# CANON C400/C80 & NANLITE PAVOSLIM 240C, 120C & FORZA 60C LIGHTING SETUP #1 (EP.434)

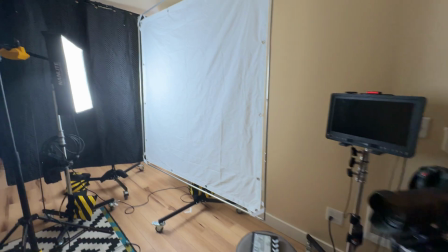I've got some black to help with sound in here and
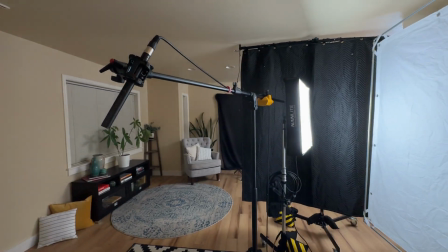just to kind of keep that ambient light from spilling into here too much. I really want that to do the job in the background. And I'm going to turn these lights on and off in a minute so you can see that.
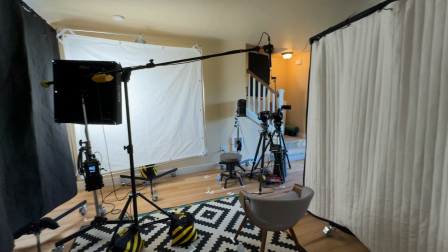And then my standard, black, white, using the white side for fill here so that you can have some fill. And that's the basic setup. The only other thing to mention are the windows. Outside, an 8x8 sitting just outside of these windows, but I knew because we're facing the sun that we were going to have problems.
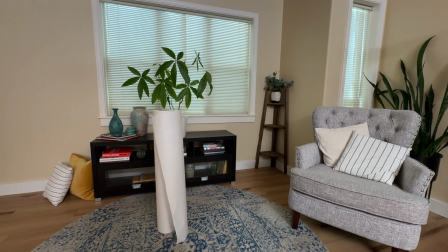So we're using some like craft style paper, and that's triple or quadrupled up. But if we didn't have that happening, it would just be completely blown out in the middle of the day. In fact, in the middle of the day, with one of the interviews in particular, it was blasting through the 8x8 silk outside and those 3 layers of diffusion that were tripled up on the windows, and I was still getting a glow. It wasn't obnoxious, but it was definitely glowing. So if we didn't have that, I think it would have been a game over. All right, let's go ahead and turn these lights off.
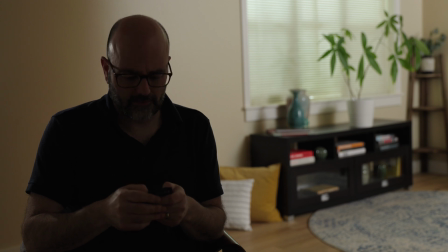That's the key light, so you can see that. I'm going to go ahead and turn off the ambient light as well.
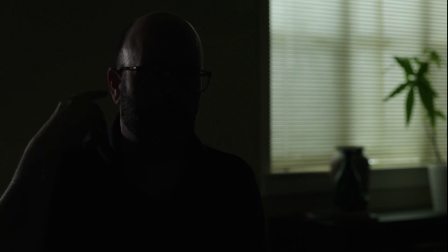And so right now, all you're feeling is that little 60C that's just creating just a little bit of separation, more on the head. You can feel it a little bit. I might readjust it, or turn it up a little bit.
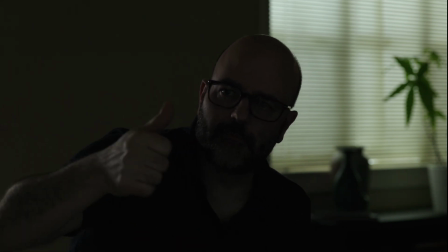hold for just 1 second, Skylar? No, it's so totally fine. Skylar is part of the crew.
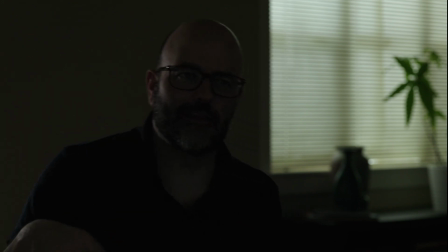You can come in and then I'll just keep going.
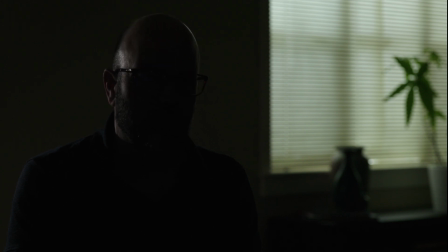So what I've got here is, let's go ahead and turn on the key light so we can see that.
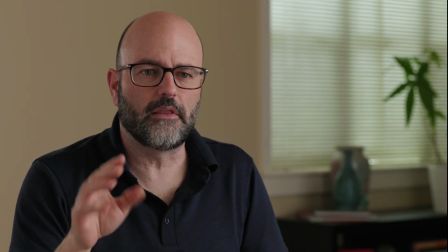And there's the key.
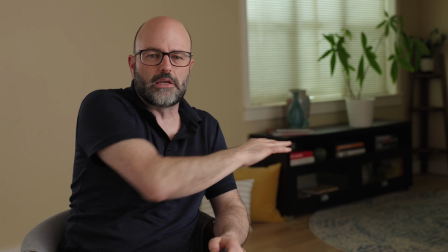Okay, so that's the job it's doing, but you can feel this space right here in terms of ambient light levels, and they're a bit low.
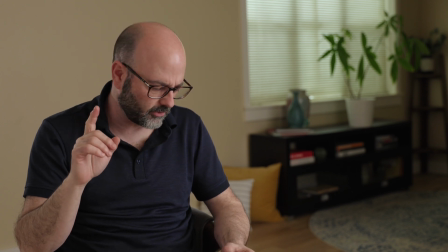So the 120C is doing that job. So I'm just gonna go ahead and I think that's channel 2. And nope, it's not channel 2, Dodo. Here we go, channel 4, bingo. So that's the 120C. I have that set inside the kitchen area.
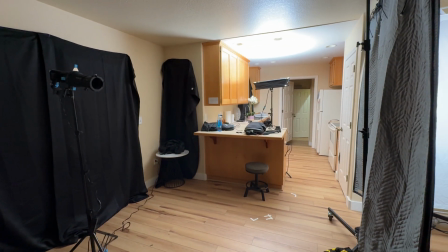It's bouncing up into the ceiling. It's a little bit on an angle just to kind of get a little bit more light into this space. And that's been keeping the levels consistent. And then we're blacking out all of the other windows in this space. So we're controlling what's happening in terms of the lighting. So I think that's the basic setup. I think that gives you a good idea. I've got it. Yeah, this is where I'm going for that don't forget to thing. If you have any questions, put them in the comments. Don't forget to, and I'll see you on the next episode of The Daily Drop.